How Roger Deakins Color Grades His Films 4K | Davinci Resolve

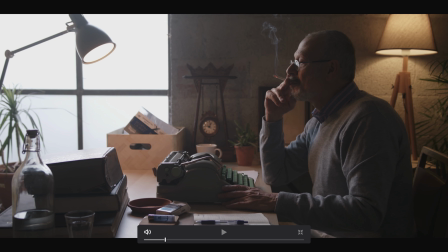4:09 I actually add midtone detail later in the node graph as well, but be sure and like keep your shadows right there,
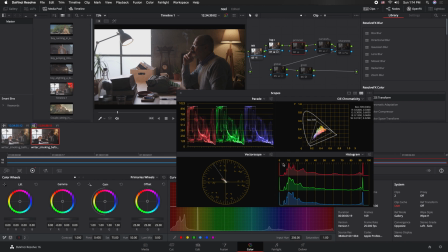4:20 like just playing with zero, but don't let it go over. And our next node, that's when we bring the warmth in.
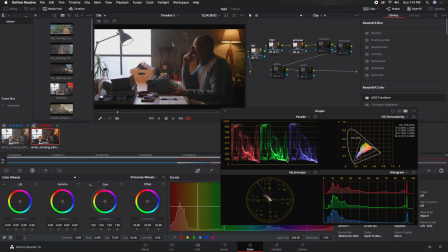4:32 And I wanted to bring the warmth in because I wanted to distinguish these tungsten lights. I wanted them to have a little bit more character. You see, as we added the look, we also boosted our saturation. But at the same time, later we want to, I'll go ahead and jump over to this node.
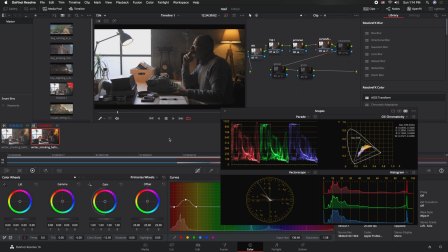4:50 This is where we actually take out color boost. And this is super important for truly cinematic looks in DaVinci Resolve. I found that bringing down the color boost to about 12 and then pumping in juice earlier on into the image will
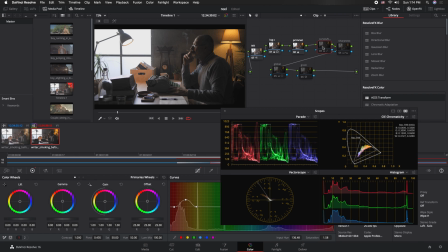5:05 it'll do some really cool things with the actual color distribution in terms of your saturation. Because when I have color boost on, there's a ton of leakage back here from these tungsten sources.
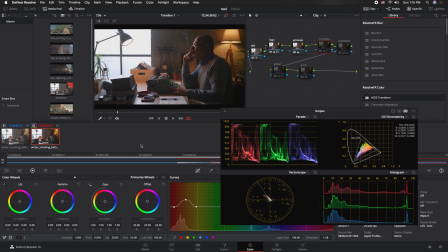5:19 And one of the things about Roger Deakin's grades is that he really is a cinematographer that values control. And once we, you know, messed with the saturation a little bit and we gave it some juice,
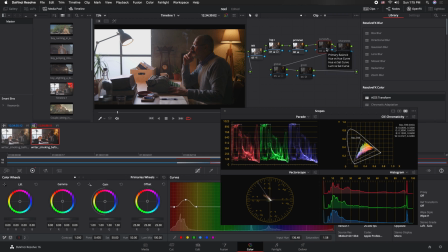5:33 we added some warmth, that's when this part of the grade you want to start establishing control. And I did that in this particular situation with my hue versus curves.
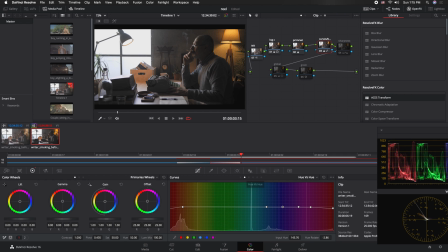5:50 So first of all, I wanted the skin, I'm going to go ahead and blow this up a little bit.
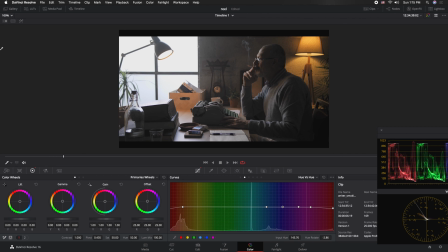5:58 I wanted the skin to kind of like be robbed of its magenta-ness.
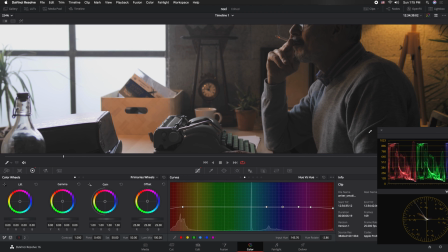6:04 So I took that away and pulled the reds. When I tap there and I qualify his skin, it's all here in the reds.
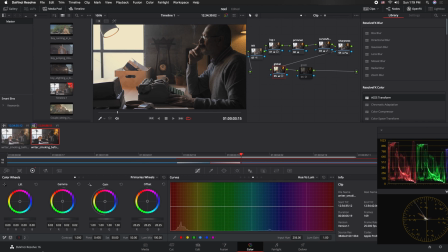6:14 And I just took all of the skin in his. So to finish up, the last thing before we add our texture to the image is
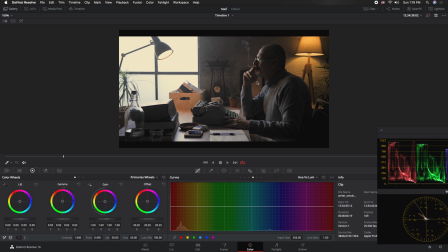6:24 I want you to see where our shadows are, first of all. They're completely aligned.
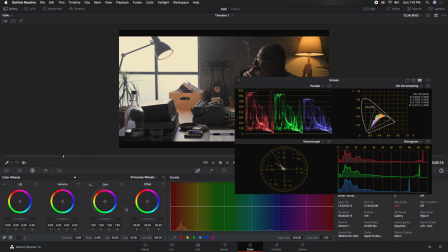6:30 You want to make sure that your shadows are black, and this is where I would do it in your global adjustments. Just go into your primaries. I like using bars. Turn your Luma mix. You want to set that to zero.
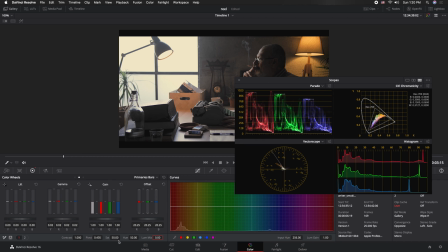6:48 In this case, I don't know what happened there. But you want to set your Luma mix to zero because you don't want what you're doing with your colors to mix what's happening with your actual exposure. You want to shift,
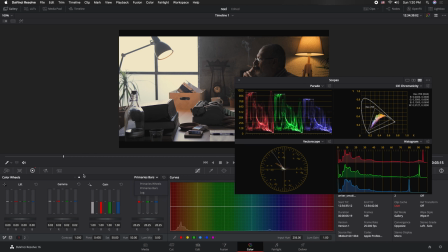7:05 then you want to make sure that everything is balanced in your shadows. Don't worry about the highlights. We're going to shift those right now. We're going to do that in log. And I want you to see right here where I've moved my highlight wheel.
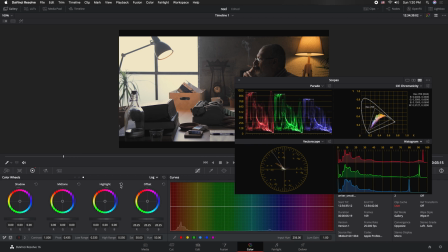7:23 You see how I've moved it over to yellow? Watch what happens when I put it back. You see how everything is that ugly blue? Roger Deakins likes a little bit of yellow mixed in with his blue, and you see what happens. Watch what happens on the curve. And you'll see this.
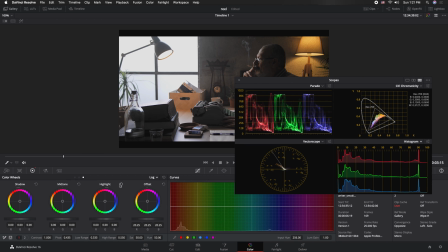7:42 Look, you see how everything goes from balanced to unbalanced. We're giving it that filmic unbalanced look.
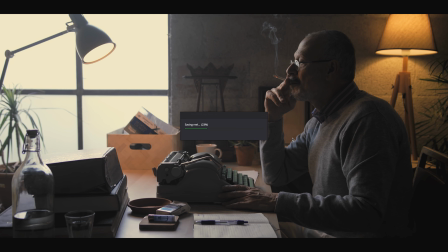7:56 Highlights with 35mm film are never truly white. And by giving it that little bit of character, it really is the secret sauce to a Roger Deakins grade.
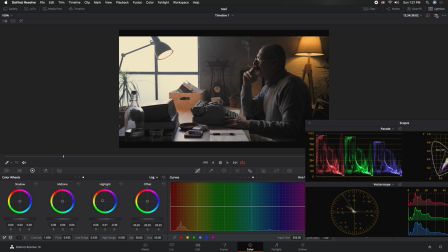8:11 And you just see, like, we didn't do much. I mean, let's go back and look at our node graph one more time.
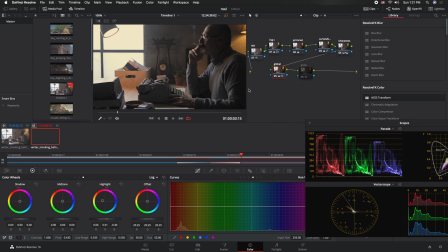8:16 We have not done much at all.